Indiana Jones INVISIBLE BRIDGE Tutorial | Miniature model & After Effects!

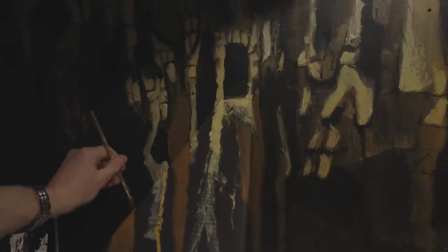242s
I tried to include several different colours and paint parts of it on the bridge and parts of it on
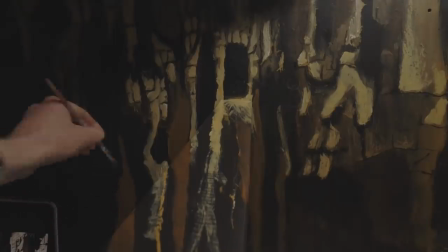247s
the wall behind and that way it would fool the eye into thinking that you were just seeing one flat surface.
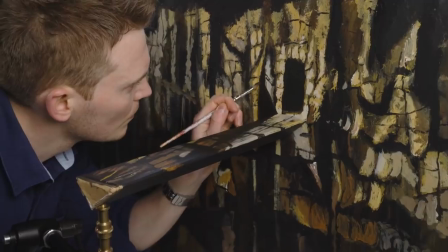252s
I also used a lot of light and dark colours next to each other to try and make it look like there was light hitting a surface and there were pools of shadow and light.
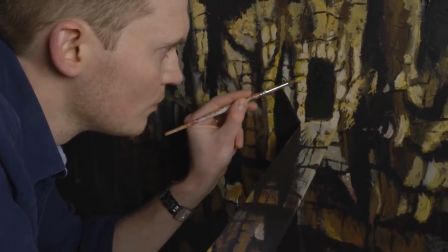260s
And the real trick of course was to not knock the camera while I was doing this.
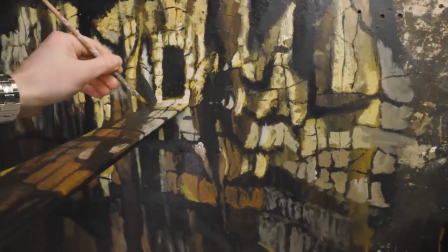263s
Finally when I thought I'd got the painting as good as I probably could and decided that life was too short to spend any longer on it, it was time to start filming.
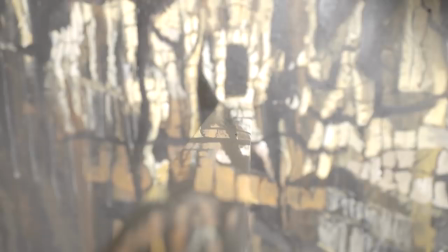271s
So because this was a miniature and part of it was really close to the lens, as usual I tried to get as deep a focus as possible so that it wouldn't look too small.
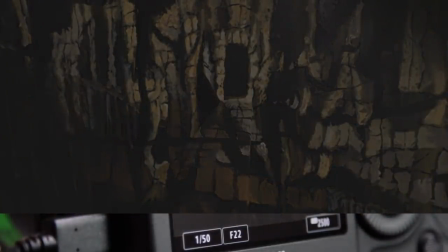280s
So this meant really cranking up the f-stop number and getting as much of the model in focus as I could.
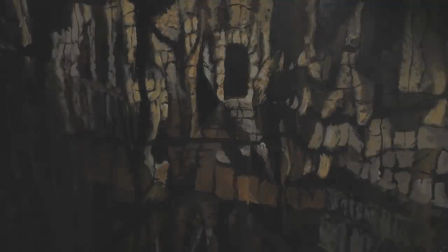286s
The downside was I lost a load of light, so we also really needed to crank up the ISO to compensate for losing all that light.
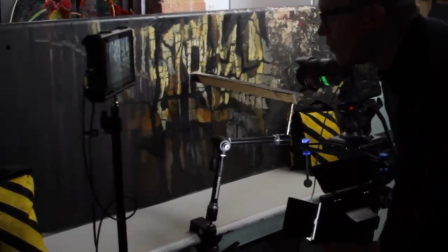293s
It was a balancing act between lighting the model as brightly as I could without making it look too shiny.
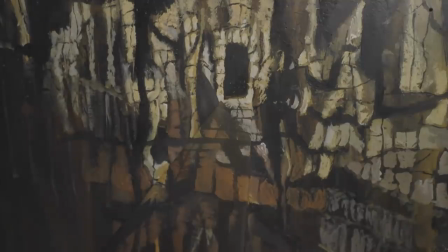298s
I also had to eliminate any hard shadows because those would give away the game of where the secret bridge was, so I moved around another light underneath the bridge until I could balance this out,
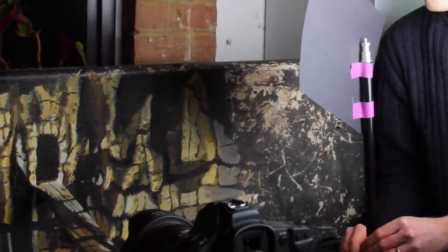307s
and I used bits of card on light stands to try and get rid of excess light around the edges, which would have looked really shiny in the black areas, which after all are supposed to be shadows.
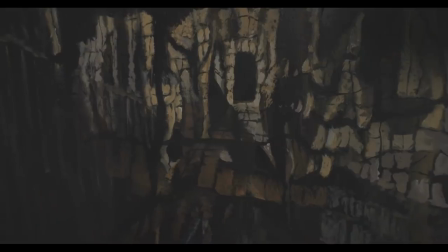318s
So now it was time to have a go at sliding the camera along the rail and filming an approximation of what I thought the camera move probably would be.
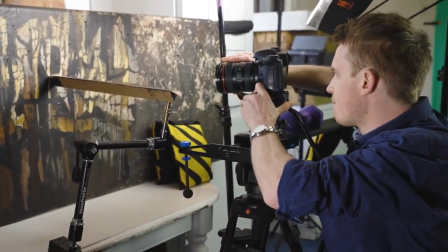326s
And again, this was a case of real trial and error because I was just trying to guess how long that move would be if it had happened at that scale.
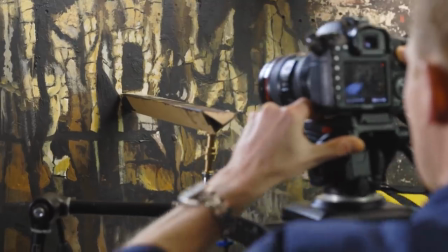333s
Another thing I realised was I was never going to be able to time this move exactly with what we had originally done,
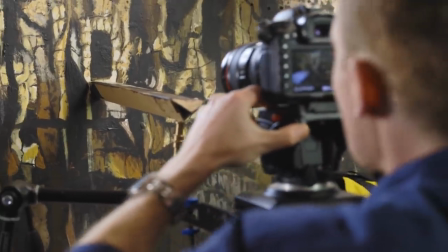338s
so I just filmed it double the frame rate, which for me was 50 instead of 25,
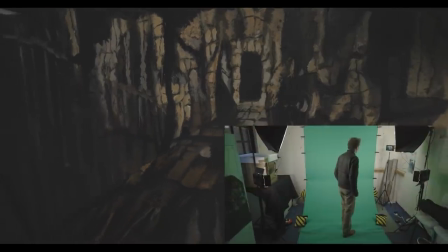342s
and decided to use time remapping later to match the movement with what we had done at full scale.
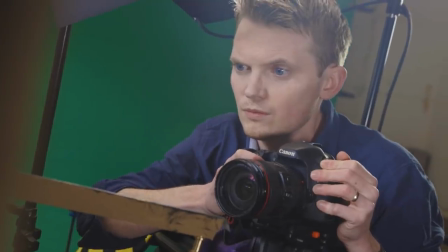348s
I also realized I was never going to hit the same mark to move the camera back to the beginning so
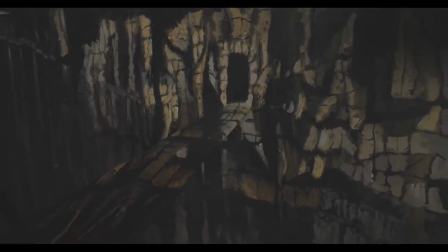353s
I decided to shoot it in one direction only and then reverse the footage for the move back. So eventually I got a move which when played back at half speed I thought would work pretty well
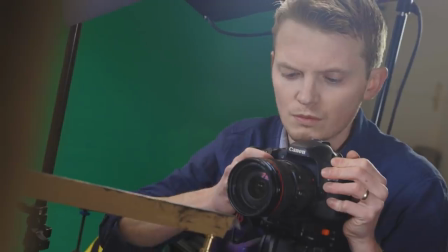363s
for the effect and it was now time to bring it into the computer and see if I'd guessed everything correctly.
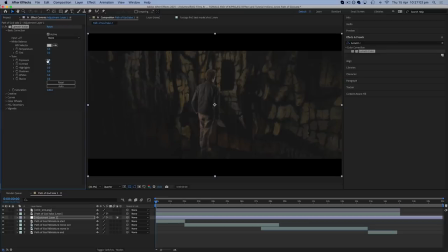370s
So the miniature shot could be dropped into After Effects behind our figure and immediately I did some colour work using the Lumetri colour effect
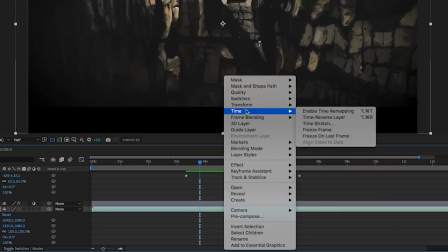378s
just to see if the model colours would actually match and to use the time remapping to match the movement and reverse the shot to get it back to its
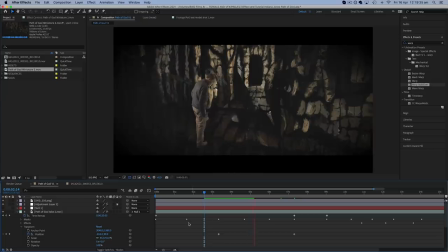385s
starting point. Once the timings of the camera move were accurate the next challenge was to line up the figure on top of the bridge and make it look like it
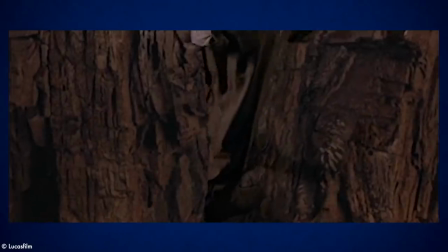393s
was all moving as part of one shot and if you look closely at Harrison Ford's feet in the original film this is the thing that
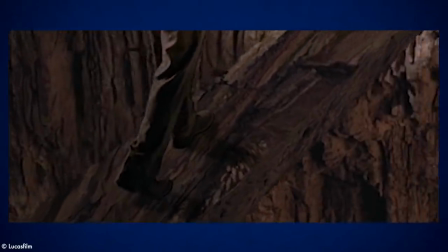399s
gives away that it's been filmed as two separate elements and I never noticed this in all the years of watching it because you're looking at such an amazing optical illusion.
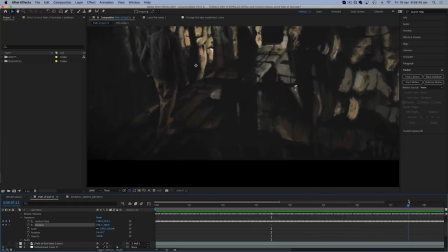407s
Getting the figure to stick to the bridge was pretty difficult because both shots are moving so I stabilised the motion
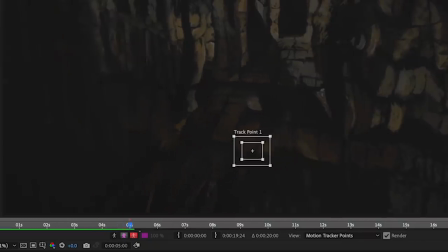413s
of the figure layer and tracked the motion of the bridge layer and parented one layer to the other. This did a pretty good job of doing about 80% of the work and then I just did some manual
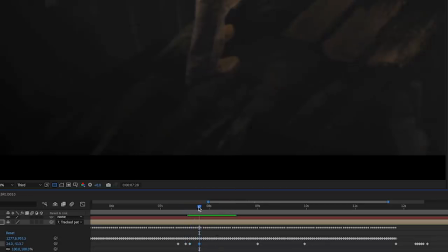424s
repositioning to try and really get those feet to stay in one place on the bridge.
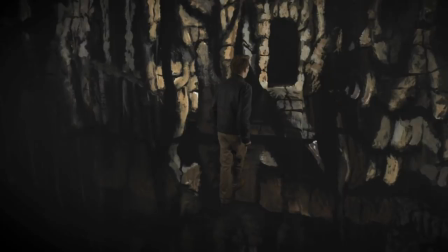429s
Next I wanted to create a slight shadow and I think they did the shadows with puppets in the original film which must have been a real headache.
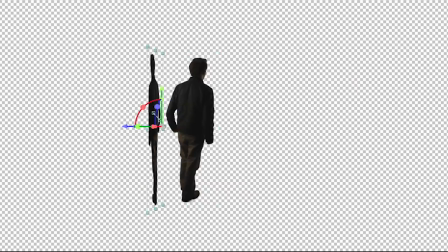435s
For this version though I was able to duplicate the figure layer, manipulate it in 3D and with the opacity turned down a bit and some blur added I was able to use that as a shadow that sticks pretty well to the feet.
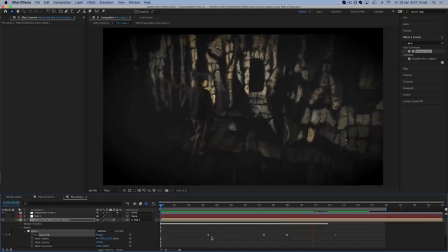446s
And hopefully you won't even be looking at that anyway.
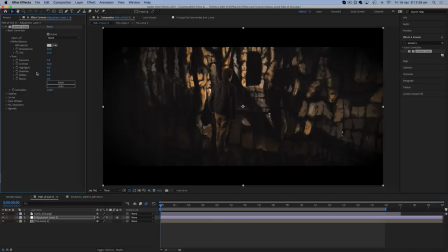448s
I did some finishing colour correction and added some cinematic black bars to the top and bottom of the frame so that I could do a very subtle vertical camera movement as well.
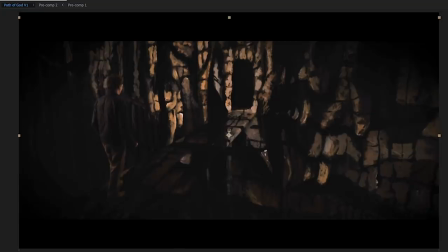457s
And then we were pretty much done and it was time to look back at the finished effect.
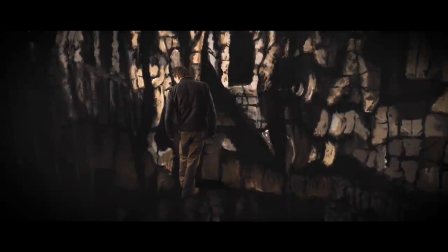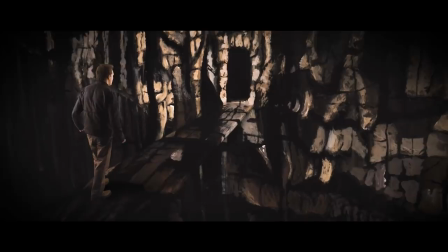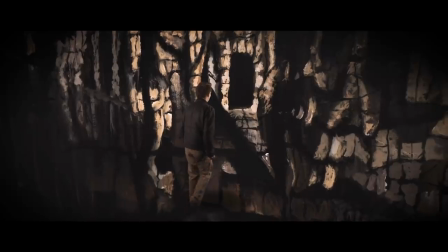Well guys, if you enjoyed this and you want to make the best film you can on a budget using all of our regular techniques,
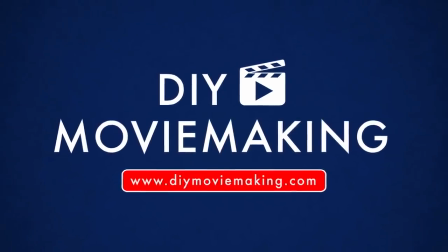483s
you can sign up for my new course over at DIYMovieMaking.com. It will cover everything you need to make a passion project without breaking the bank.